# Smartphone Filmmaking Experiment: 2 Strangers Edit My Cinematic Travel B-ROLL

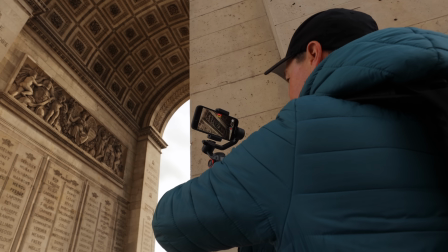0s
Now, if you're a smartphone filmmaker that enjoys creating travel videos, then you'll understand just how much time it takes to create something that looks and feels professional.
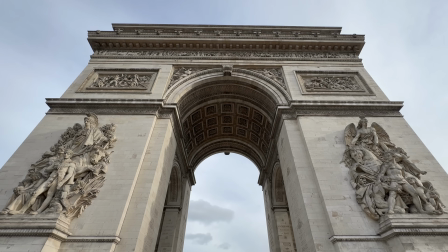8s
The filming is always the really fun bit. You're out on location, filming a new city, but the edit can feel incredibly overwhelming.
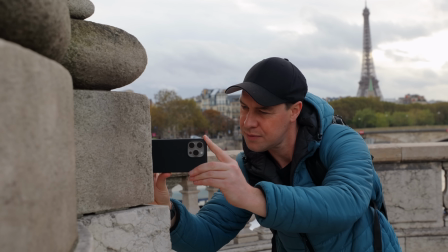15s
Well, today I'm going to be taking all of the hassle out of editing because I'm in Paris shooting footage specifically to give to 2 different editors.
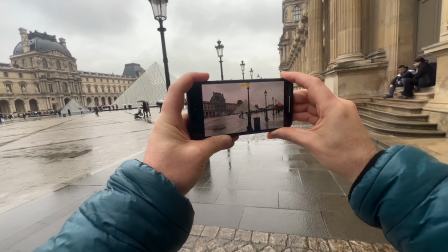23s
I'm going to be hitting some of the city's most iconic landmarks and locations, sharing some mobile filmmaking tips that you can apply to your own films and videos, and at the end of this video,
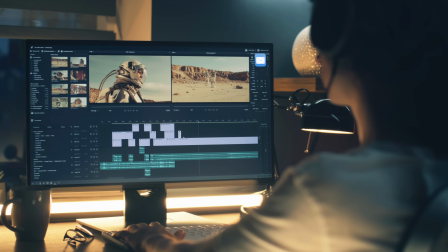32s
I'm going to be sending all of this footage to 2 complete strangers for them to edit. A big thanks to Fiverr for sponsoring this video.
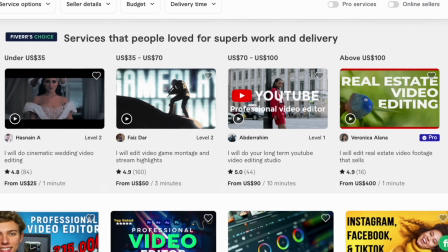38s
This is where I'll be going to find the 2 editors to take on today's filmmaking challenge. What will these 2 edits look like, and just how much will budget influence the final results? Let's find out. Okay, so for some shots today, I'm going to shoot completely handheld because this is the quickest and easiest way.
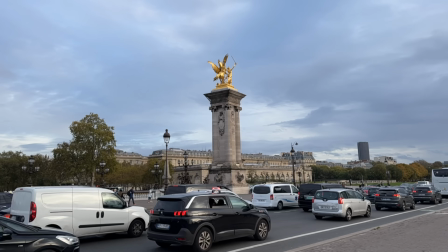60s
But for others, I'm going to be using some accessories. A smartphone gimbal is an incredibly useful tool for any travel filmmaker. They're small, they're lightweight, easy to use, and make a massive difference to your footage.
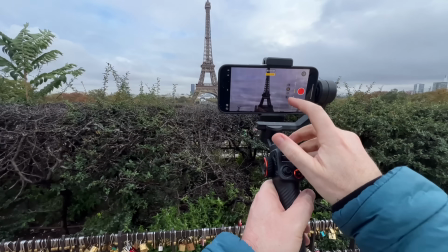72s
So let's start by capturing some gimbal moves of the Eiffel Tower to help set the scene.
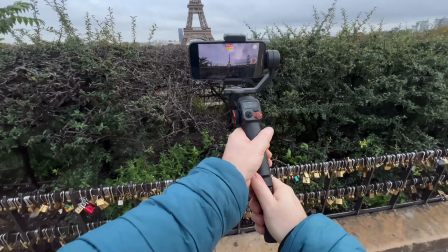77s
I'm going to tap and hold my screen to lock focus and exposure, hit record, and then bring my camera low to the ground using these locks and fence as foreground,
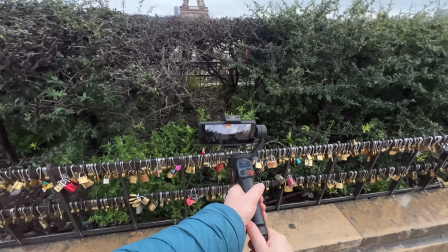86s
and then slowly lift my camera up to reveal the Eiffel Tower.
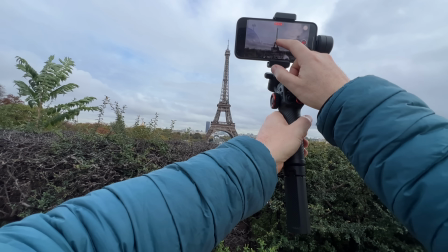94s
Now, a little trick that I like to do here is to capture the same camera movement twice, once as a wide shot and once closer up.
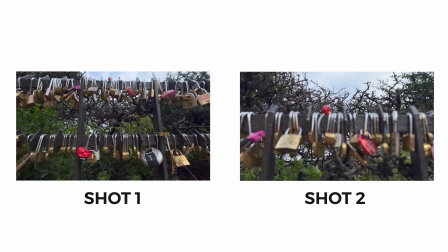101s
I want to give these editors as much options as possible when it comes to editing this footage, and having a good mix of shots is what's really going to make this sequence stand out.
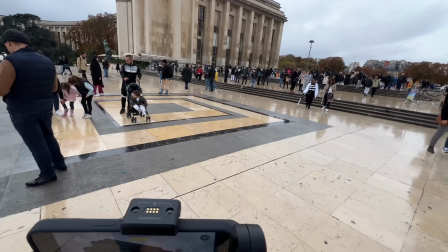109s
I'm currently at Palais de Chaillot, by the way, which is a very iconic location here in Paris overlooking the Eiffel Tower.
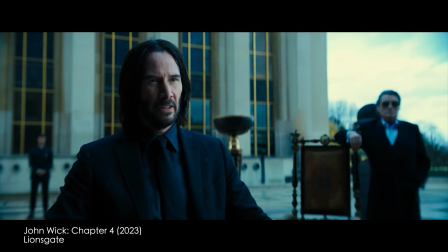116s
It was recently used in the film John Wick 4 for the rules of engagement scene, so definitely worth spending a bit of time at this location capturing the best shots possible.
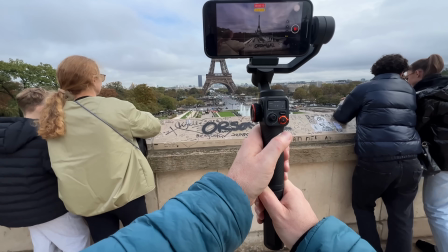125s
I'm going to capture some smooth push forward shots using the gimbal,
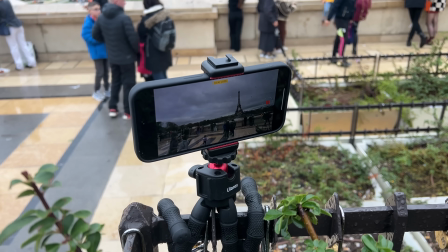128s
some slow motion pigeon shots, as well as a time-lapse with my phone attached to this fence.
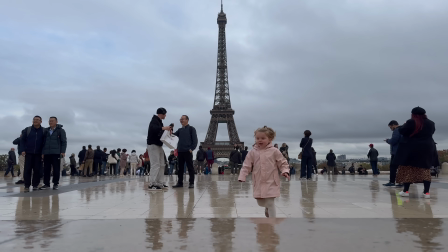134s
I want these edits to really stand out, feel professional, be interesting, and keep people watching for as long as possible.
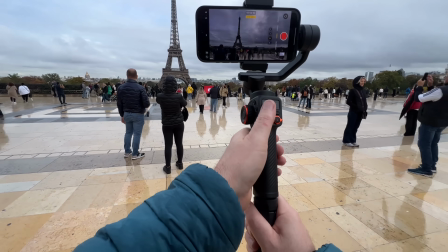140s
Now, the key to today's shoot is not spending any longer than necessary at each location.
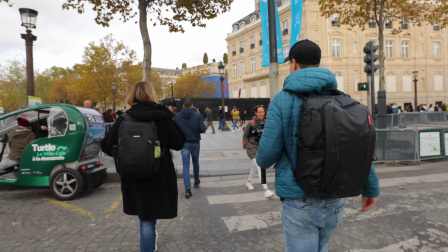145s
So once I've got what I need, I'm gonna move on. So let's head to the next location. Okay, so behind me is another world-famous landmark, the Arc de Triomphe, used in many Hollywood films.
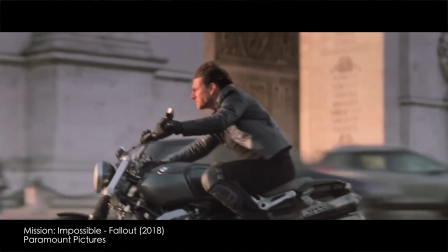157s
Tom Cruise has been chased around this thing on a motorbike. Keanu Reeves has opened a can of whoop-ass on some assassins. So let's see if we can replicate those Hollywood camera movements using a smartphone gimbal and an extension pole.
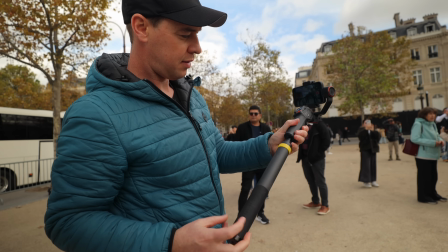170s
A 3-meter long extension pole to be precise. I'm going to attach this to my gimbal, and with drones being banned in the entire metropolitan area of Paris,
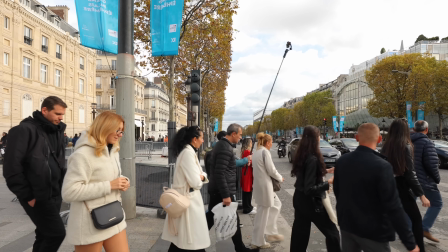178s
this is a great way to fake a drone shot and add much more production value to your footage,
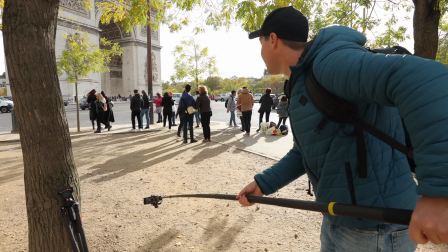183s
which I'm sure is something that these editors will be grateful for. I'm going to start with my extension pole fully extended and my camera low to the ground.
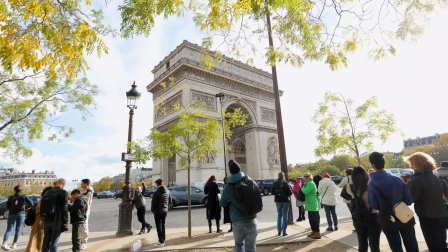191s
I'm then going to push forward and slowly start to lift my camera up all the way above this tree, lifting it as high as it will go, revealing my focal point.
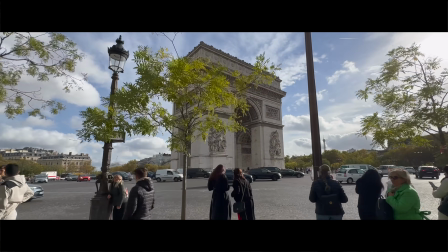199s
And as you can see, this technique really does help give that Hollywood feel to your footage.
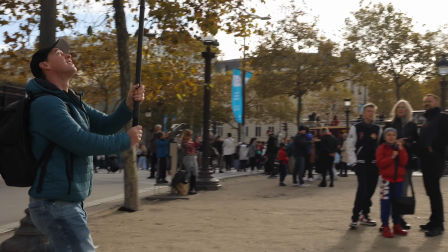204s
And since we have our phone attached to an extension pole, let's make the most of it.
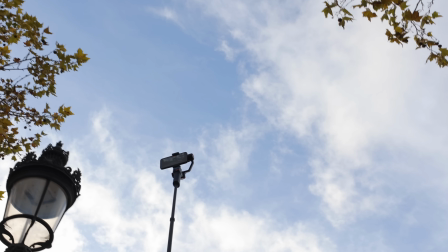209s
With my phone fully extended, I'm going to push forward using these trees as foreground to create more depth and replicate a drone flying through the streets of Paris.
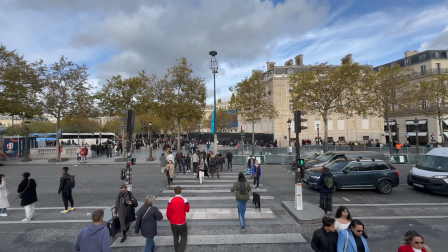218s
These shots give a really unique perspective to your footage. You don't need to worry about flight restrictions or crashing your drone into people in busy environments.
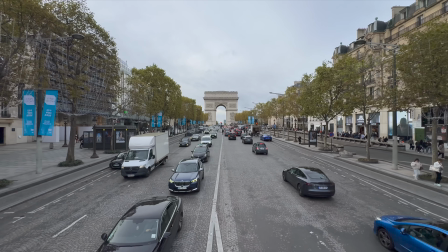225s
As long as you have your camera high up off the ground, capturing a smooth shot from an elevated position, most will assume that these shots have been captured using a drone.
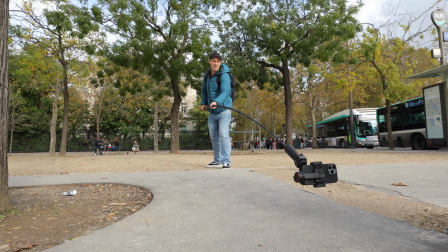234s
Also, another trick here is to replicate a crane movement. Simply start with your phone low to the ground and lift up as high as it will go.
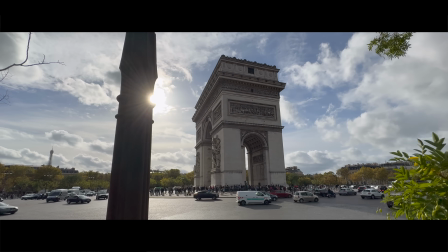242s
Adding something in the foreground or creating more depth will help emphasize the movement. Now, before we leave this location, I want to grab a few more shots.
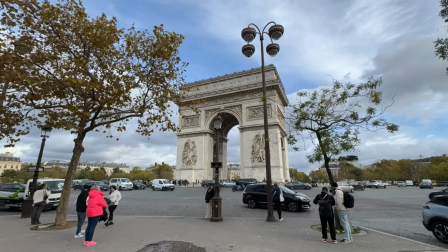249s
It's really busy here with lots of movement, so let's capture a time-lapse as well as some close-up detailed shots.
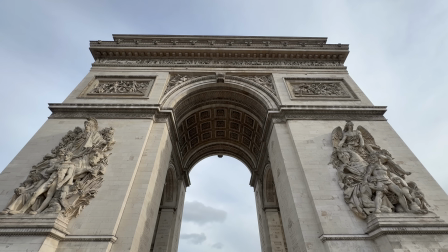255s
I'm also looking for some unusual camera angles, perspectives, and movements, shots that others might not think of capturing,
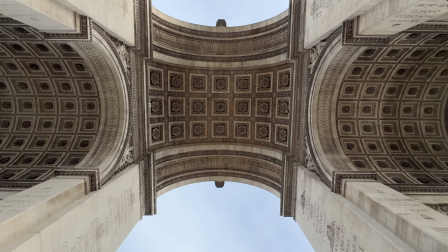262s
like this shot looking directly up, spinning using my smartphone gimbal to help rotate my phone.
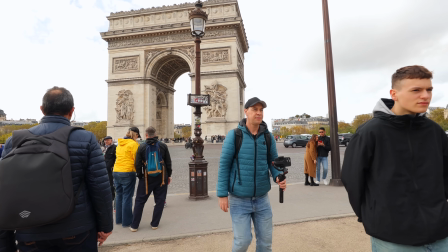268s
Okay, so a good mix of shots here. Let's move on to the next location. Okay, so currently just outside the Louvre and the heavens have opened. It is hammering it down here, but if there's one bit of advice I could give to any filmmaker or videographer who finds himself in this particular situation, and that is just focus on the problems that you can control rather than the ones that you can't.
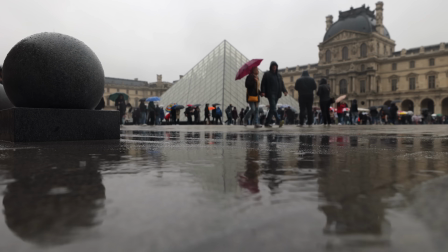290s
There is nothing that I can do to change the weather right now, so rather than go home and give up,
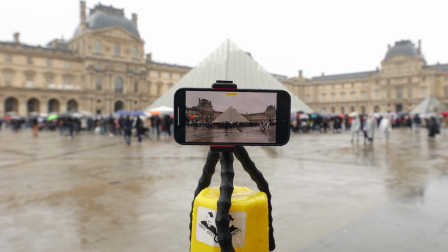295s
I'm going to embrace the rain and see what I can capture. Now, we could put our phone on a tripod and capture a time-lapse like this.
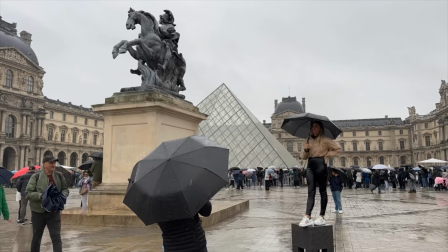302s
It looks okay, but instead, let's capture a moving time-lapse or hyperlapse.
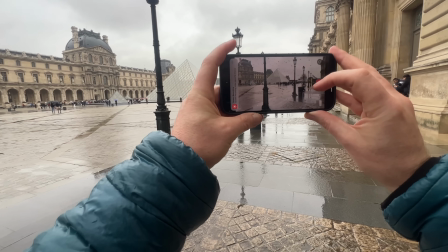307s
The iPhone 15 makes this incredibly easy to do handheld without using a gimbal or any fancy accessories.
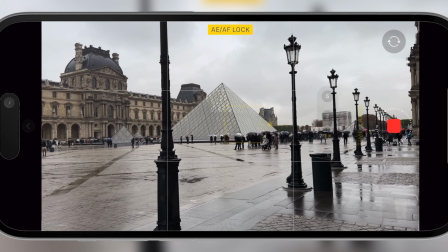313s
I'm going to tap my screen to lock focus and exposure, hit record in time-lapse mode, and start walking, trying to keep my focal point in a fixed position.
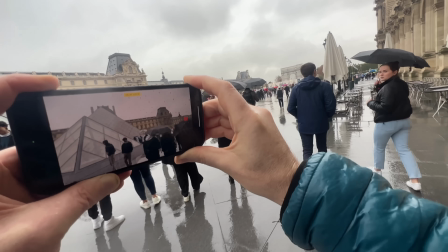322s
Now, when you're shooting this, the shot will look incredibly shaky, almost unusable, but once you've finished, stop recording and the phone will work its magic.
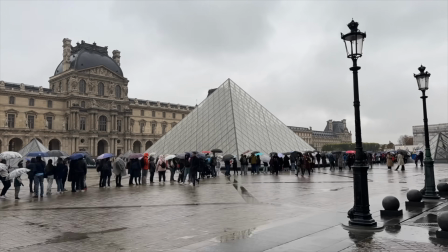331s
And after a couple of seconds of processing, we now have this.
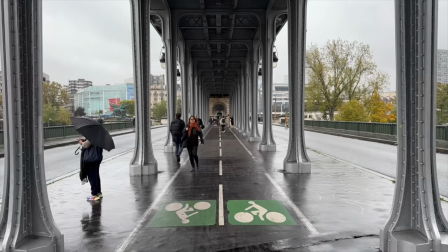334s
Hyperlapses are a great, quick, easy, and fun way to make your shot stand out and give your edits much more pace.
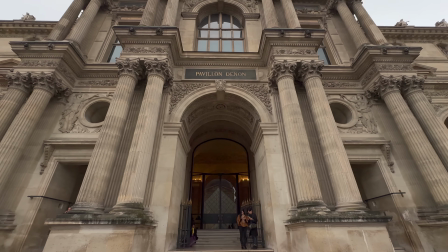340s
Now, whilst I'm here, I'm going to capture a few more shots using the gimbal. Some elegant push forwards, tilting up to reveal the architecture, some shots using symmetry,
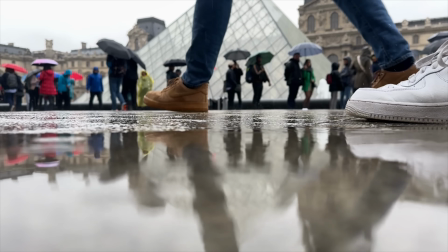349s
some reveal shots, as well as some slow motion and reflection shots, making good use of these puddles caused by the rain.
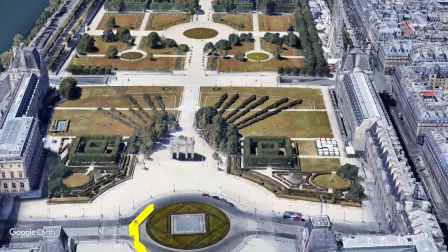356s
It's also autumn here right now, and directly opposite the Louvre are these incredible 17th century gardens,
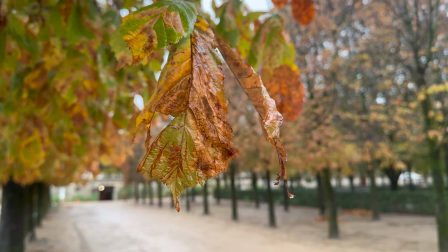361s
which at this time of year have an abundance of autumnal colors that I'd like to take advantage of.
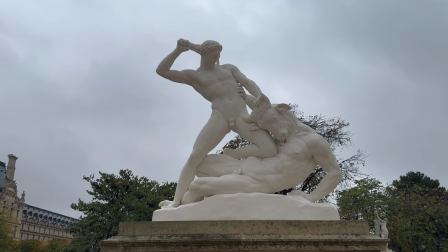366s
I'm going to apply all of the usual techniques to keep consistency throughout this final sequence,
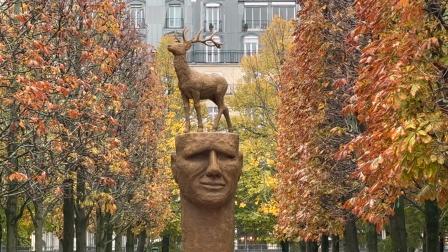371s
some smooth gimbal moves, some static shots, as well as a hyperlapse.
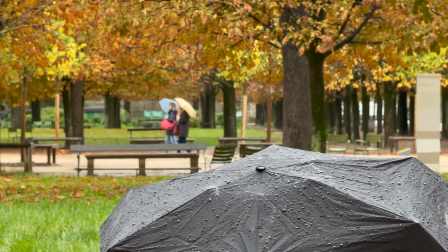376s
I could spend the whole day just at this location, but time is of the essence.
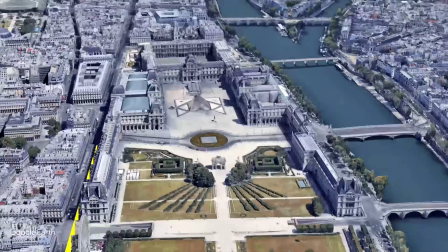381s
So I'm going to jump on the metro and head over to the next location, Notre-Dame Cathedral,
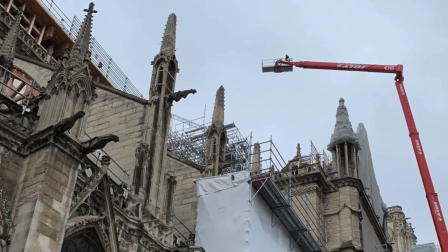386s
which I didn't realize was temporarily closed and under construction after the fire that broke out in 2019.
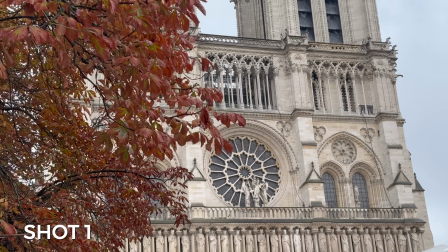393s
It had scaffolding covering it, it wasn't looking great, but I was able to capture a couple of shots that cropped out all of the ugliness, so it wasn't a completely wasted trip.
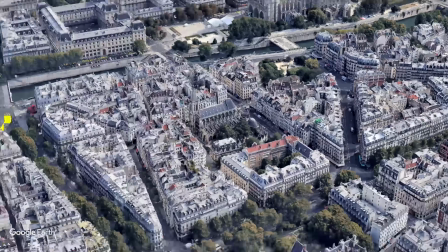401s
So, on to the next location, the Montparnasse Tower. Now, it's easy to assume that the best view in Paris is at the top of the Eiffel Tower, but the problem with that is that you can't see the Eiffel Tower, whereas here you can.
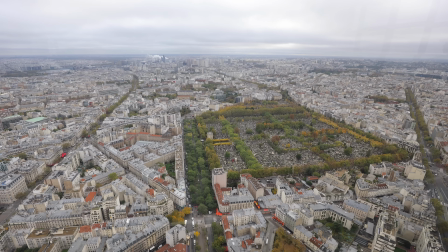419s
You've got this incredible view panning 360 degrees across the city.
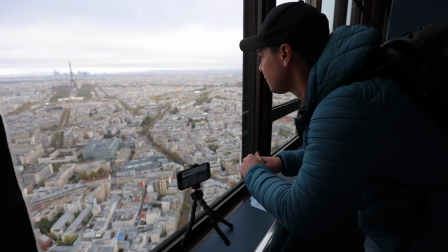424s
It costs 20 euros to get to the top, absolutely worth it. So let's set up the phone and capture some shots.
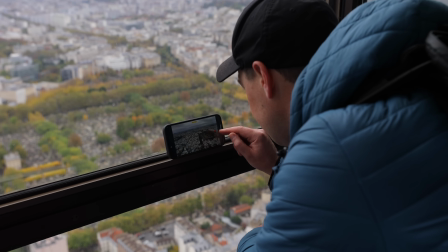Now, as incredible as the view was at the top of that tower, I've got to be honest, I'm a little bit disappointed with the results.
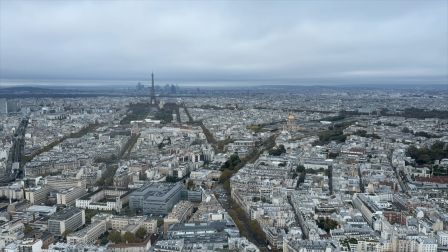443s
There's not much cloud movement today, so the time lapses don't really look like time lapses. So a little tip here for those of you that find yourself in a situation, try focusing on things that are moving.
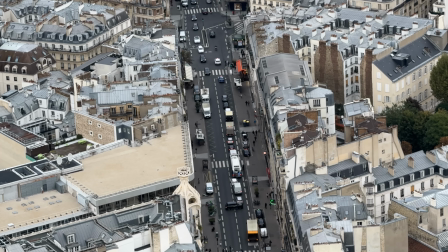454s
So in this case, I focused on the traffic and the smoke coming out of the top of these buildings. Okay, so we've definitely captured enough shots to put an edit together. So let's call it a day, head back and see if we can find someone to edit this footage into a cinematic sequence. Okay, so I've transferred all of the footage that I shot on my phone over to my laptop so that I can take a good look at it. And it turns out I got a little bit carried away because I shot a lot more than what I thought. Well over 300 clips in total. Whilst waiting for the metro, I captured these shots under the bridge.
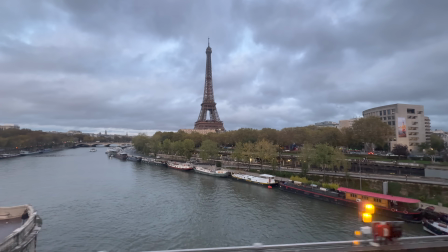486s
When I was traveling on the metro, I captured this tracking shot of the Eiffel Tower, the carousel, the busy streets, gift shops. So there is a lot of footage for someone to go through here, and I'm looking for a really solid 60-second edit.